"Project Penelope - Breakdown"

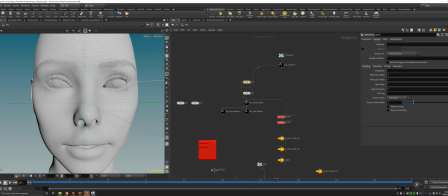7:55 it to get like, let me just show you that, get like in the eyes
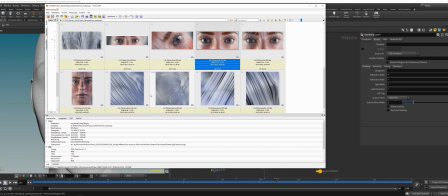8:04 the little shiny light here, to get it a little bit more better.
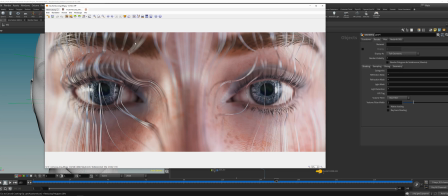8:10 Or the whole frame was shifted to the left, so the left was a little bit brighter than the right side, and I added like a light to the right side to enhance it a little bit.
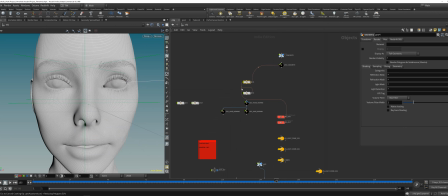8:26 So yeah, currently the poly reduce is working on its thing. So let's just wait for that, and I will show you a frame.
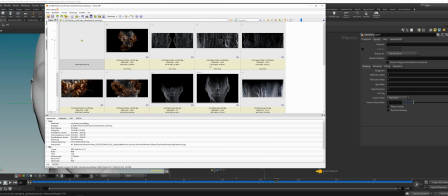8:42 The first kind of frame.
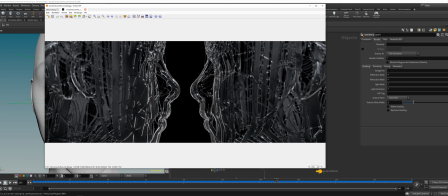8:44 So the first kind of frame I did was like that, because I wanted to do something with the lines, and then I experimented a little bit, because I want not to destroy the lines.
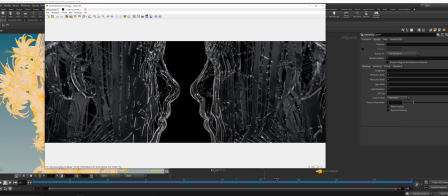8:59 I wanted to represent them in another kind of feeling or another kind of way.
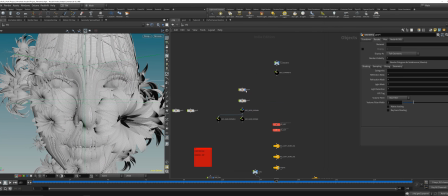9:05 And then I experienced with some stuff here.
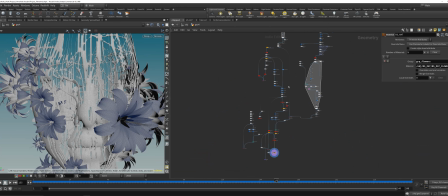9:11 So that's basically the tree. It's not that big, but it's fine.
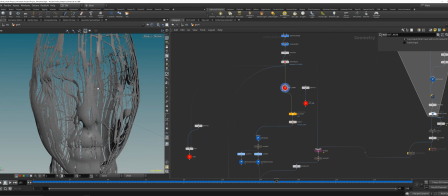9:16 So let me just get a shot here, or the geometry.
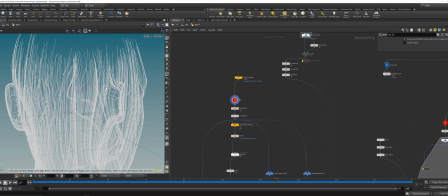9:23 So this is basically the lines and a time shift.
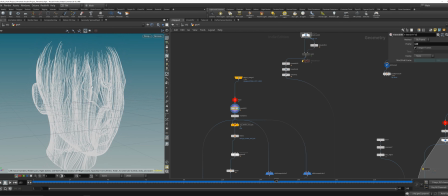9:28 So with the time shift you can just basically shift the time of your timeline. And the cool thing is you can like freeze a frame. You can also freeze a frame with lock,
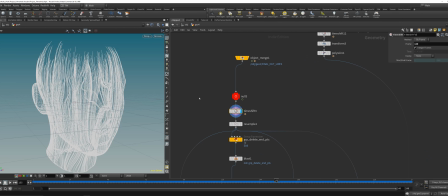9:42 but with the lock it will get baked in your Houdini file, and if you got like a pretty massive file, like many polygons or many points, it can get quite heavy. So just use a time shift.
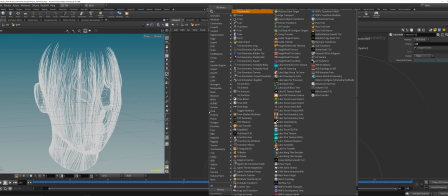9:57 Let me just show you that. so the time shift here,
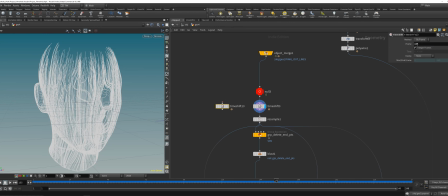10:02 and then you will delete the channel and you can just type the frame in you want to freeze.
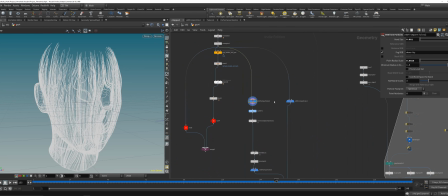10:12 So that's some resampling here, and then a VDB from particles, and that's, let me just
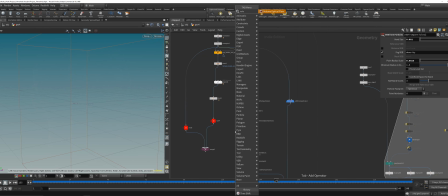10:23 volume, where's it, volume visualization, there it is. Just make it much stronger here.
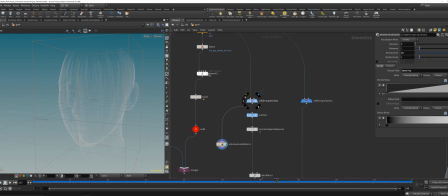10:34 Yeah, you can see I then converted it from the lines basically to a VDB from particles, but not into a surface VDB. I converted it back to a fog VDB,
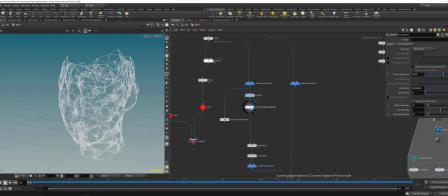10:53 and then I just scattered some particles in there, and I did the basic connect adjacent pieces and
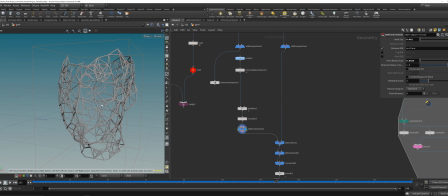11:03 attribute blur on the position and the resample to just get a little bit more intricate details later on.
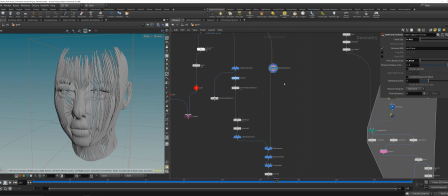11:09 And I did the same thing here, so VDB from particles, but now I did a distance VDB, and I combined them both and then moved them 2 times.
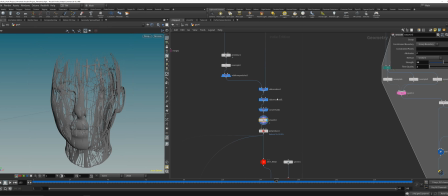11:25 So first VDB smooth, SDF, and then normal smooth, and the filter quality on 1, so you get like a pretty hard
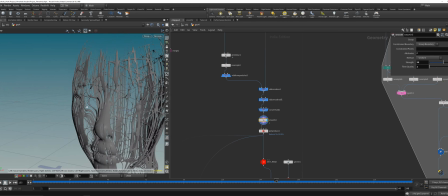11:36 smoothing result. Yeah, and then you get something like that.
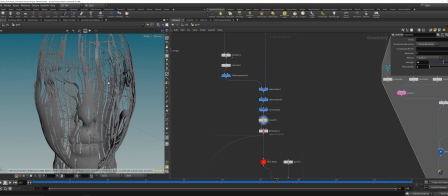11:41 And the idea behind that was to just experiment with the with a new kind of maybe form or a new kind of maybe feeling that can result out of the initial lines.